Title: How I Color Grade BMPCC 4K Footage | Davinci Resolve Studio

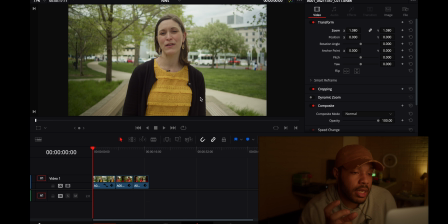The colors just being kind of natural and having good color separation. I like these yellows. Basically what I want to do is, if I could just up the saturation on everything, like if I didn't do anything at all, if I can just up the saturation on everything, that's basically what I want to do to the image.
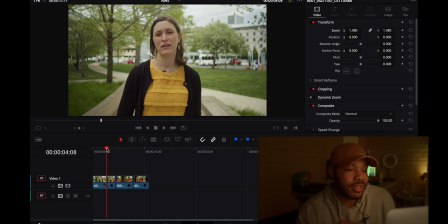But we can't do that. We have to kind of massage it in. So that's what we'll do now.
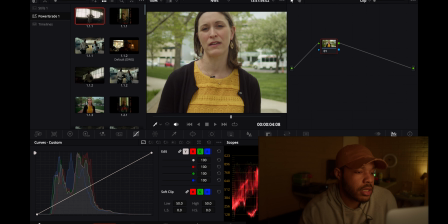So first off, I'm gonna go over here to my power grades. And this is the one that I got saved. Don't mind all this junky and messiness.
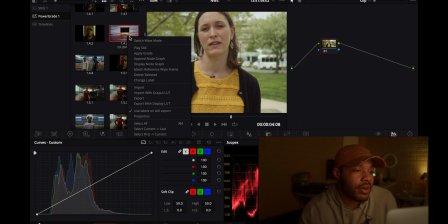I gotta organize that later. But we're gonna apply this power grade, and this power grade is basically just my own personal, node setup,
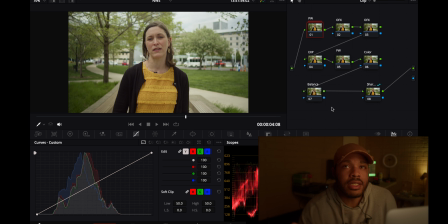heavily based on Cullen Kelly and what he teaches in Davinci. So I'll definitely link his channel below. But if you're watching this video, I'm pretty sure you know about Cullen Kelly already. But we'll go over to the timeline. And for some reason, I never knew about this little clip in timeline.
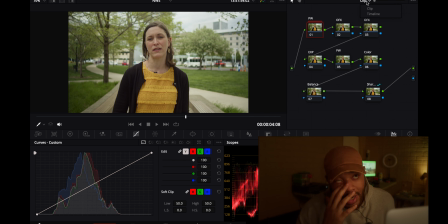I always seen them using it, but I don't know how I missed it. Things on the timeline level affects all your clips down below, so you don't have to copy and paste every last little thing.
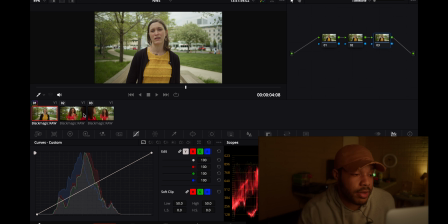You can at least have something like a base grade for every clip and then grade off of that. Beforehand, I was just not using that, and I would just copy and paste and then go back and tweak it, and it was terrible. Let me go ahead and apply the Cullen Kelly LUT, the Davinci wide gamut LUT,
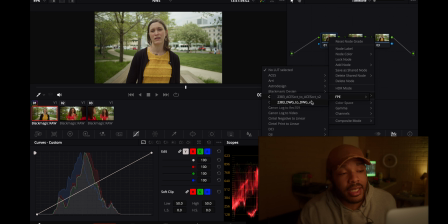and it does something to my colors that I don't like, and I've been meaning to change it and tweak it so that it fits my needs, but it changes my trees. You'll see after I apply it. I pretty much like everything that the LUT does in terms of contrast. The only thing I don't like is what it did to my greens, which it made my greens a little more yellow,
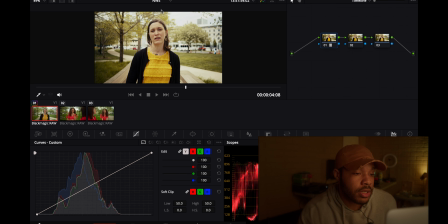which makes them way too close to this shirt, and everything just looks really,
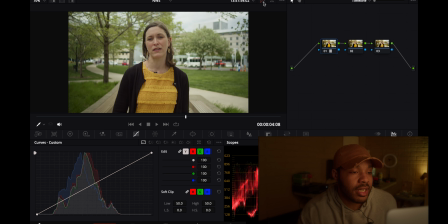you know, it looks good, but I don't want this look. I just want some more separation. It's gonna make the image pop as soon as I do this. So let's go ahead and let me talk about these nodes for a second really quick too.
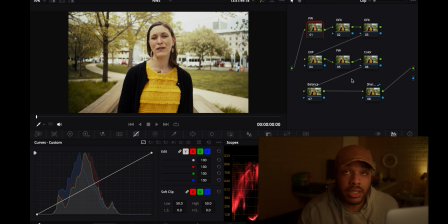So the node structure I got is pretty simple. It's nothing too extravagant. They're basically just nodes in places that I know already, so I just use them in the place. And if I do something different on those nodes, like say for instance, usually I keep this as color. If I tweak this and it has anything to do with the color, the main color scheme, it's going to be in this node.
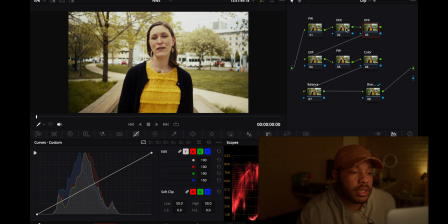I know it's color. I can click it on and off. And the first thing that I'm going to do is head over to my color node, and we're going to go ahead and go into our curves, hue versus hue, and we're going to make a selection on this grass over here.
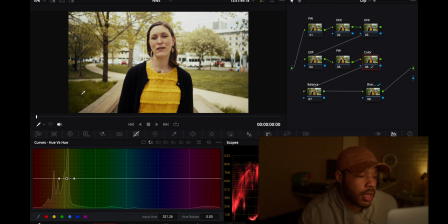Just select all of that, and I'm going to just start to pull this down. And as I pull this down, you can start to see that contrast pop is starting to happen.
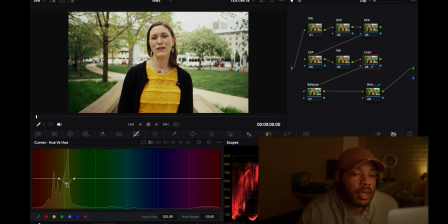I should probably overdo everything so you guys can see it more, just from changing that, because these colors aren't that close no more. You know, you got, you know, different colors and your help stretching it out a little bit. And like I said, what I basically want to do is keep these colors how they are now, but just boost the saturation up.
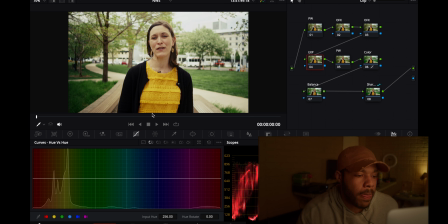So I like that for that color. Now I just want to get my exposure right. And I'm just gonna come over here to my offset wheel.
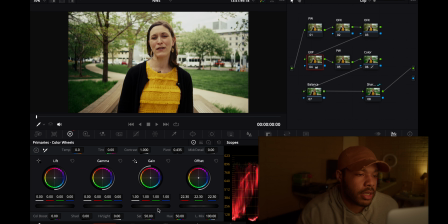Bring that down to, I'm just eyeballing it to where I think looks good. I like that. I think that looks pretty good.
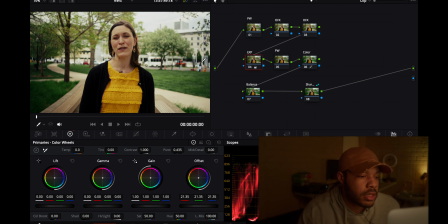Everything looks pretty nice and even. The next thing I'll do is head over here. I don't really like the crunch in these blacks, you know, but I don't necessarily want to raise my lift.
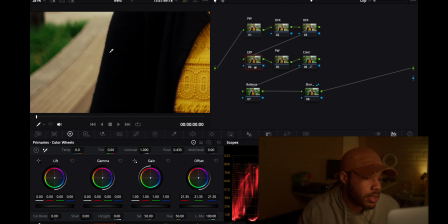You know, I think the blacks in here can just be lifted just slightly more detail.
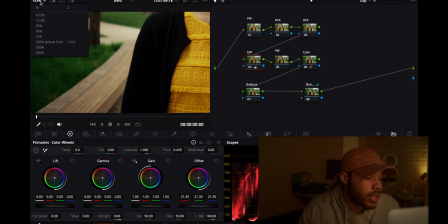And then over here it's pretty dark as well. So what I'll do is, instead of using lift and, you know, make
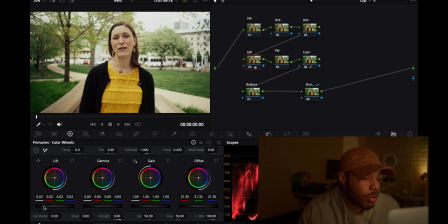it, you know, it's kind of global using the lift that way.
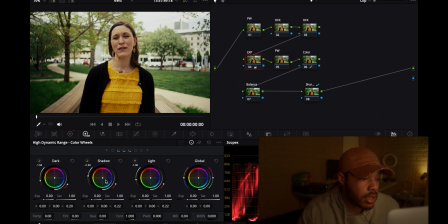So I'll go over to my HDR wheels and select the shadows in here, and I'll just begin to lift that up just a little bit. And you can just look over here.
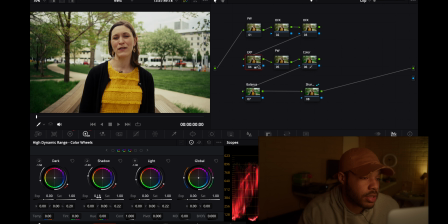You can see it's like really targeting just those black areas, those darker areas in the image. And that's what we're doing right here. Even the skin looks better when you bring down the exposure.
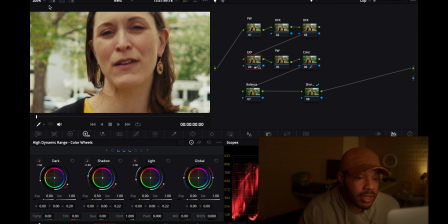I really like the skin tones here.
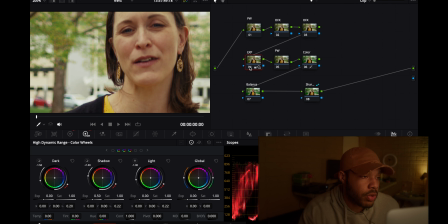You know, as you bring everything down, they start to look more natural. So we're doing everything gradually.
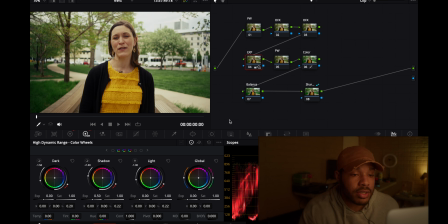You know, we're almost there, just using 2 nodes. Like, this is basically where I want to be, right here in this area. And then to spice it up just a little bit, I wanted just a little bit more blurriness in the background.
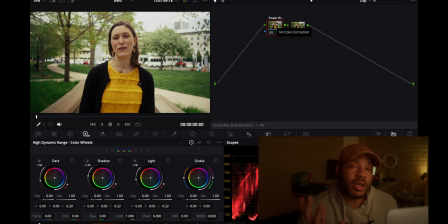And since we're about to sharpen this in a bit, I wanted to make everything else a little softer, you know, so we don't have to sharpen that much. Everything else will just be softened off, and she'll just be at a pretty base level amount of sharpness, but she'll stand out a little more.
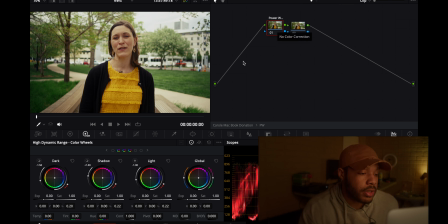You'll see what I mean in a little bit. All I do is set the power window. Also, since this shot is stationary, I don't have to track it or anything like that. So I've been using power windows a lot like that. Like, ever since I started watching Cullen Kelly, I'm not tracking no power windows no more. Like, if I don't have to, I'm not tracking no power windows.
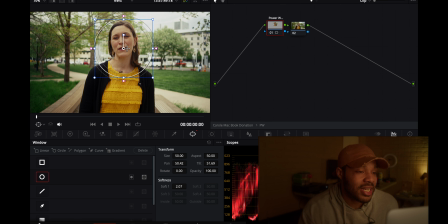I just use them big and broad just like this. So, but for here, we're gonna go ahead and squish that in a little bit and go ahead and invert this. And I'm gonna go ahead and add some blur to the background.
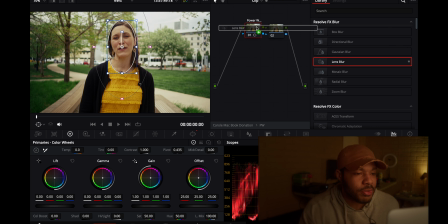You can use lens blur. I don't really like lens blur that much. I think it blooms it a little too much for my liking. Actually, that's pretty decent too. I used Gaussian blur before only because it when you take it down in the blend mode to the lowest, they start to look the same.
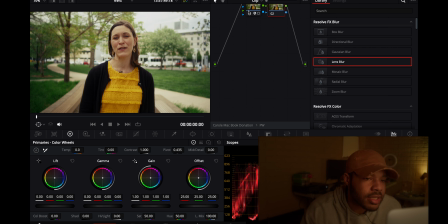But this, okay. I had to take this. That is this that does it. The main thing, the apodization, whatever that is. It kind of blooms everything a little too soft for my liking. I really just need a blur. That's really all I want, and that's what the Gaussian blur was doing. But this looks pretty good too.
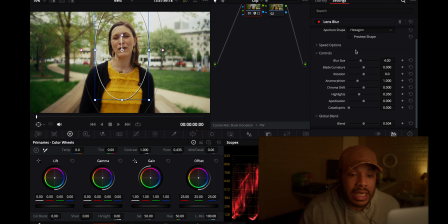I like how the lens blur is looking, so I'll just stick with the lens blur for now, and just keep this apodization tweak all the way over there. Close these edges just slightly like that, make it an oval. And yeah, like I said, I don't want too much, so this is halved off.
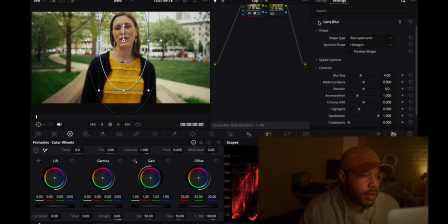So this is the lens blur with half, and I'll just zoom in
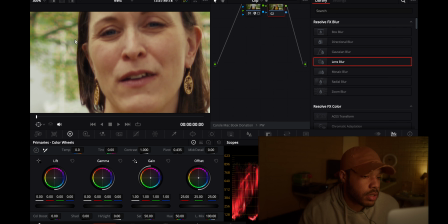pretty close so you can see what it's doing. So this is with lens blur on.
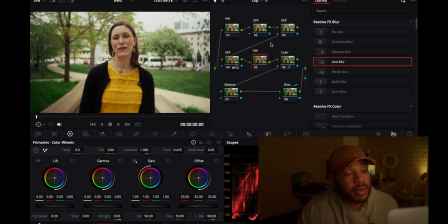And off. And even, I forgot, while we're still in that node, we can also, if you want to have everything else drop a little bit and you want a little bit more contrast, we could bring down this gain as well.
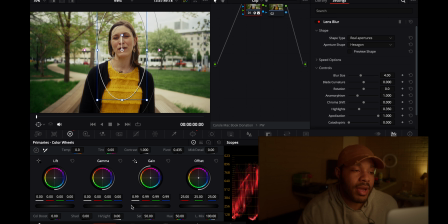You know, if you wanted to add some more moodiness back into the frame. I wanted to keep everything nice and a little bit on the brighter side. I didn't want everything to be super, super contrasty. Liking what we got so far. So that's 3 nodes, right?
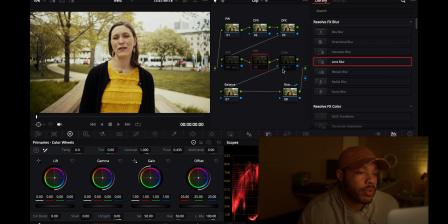We go back and see what we started off with. So this is Davinci wide gamut. This is with the LUT applied. It's the color change. That's the power window. And that's the exposure change.
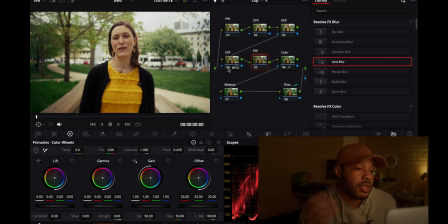And that's pretty much it. Like that's all I do for the most part. And everything else is just a taste. Like what I want to do is just basically up the saturation of the whole image.
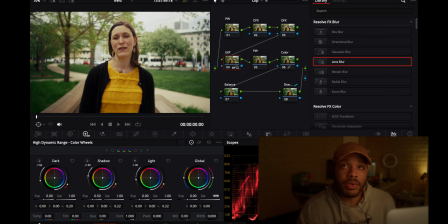Like when I shot it, if I could just up the saturation, that's what I would do. If there was a magic slider where I could just up the saturation, I would do it. Sometimes I'll make a new node, make it skin. Really, let's go over to balance and just make this skin real quick.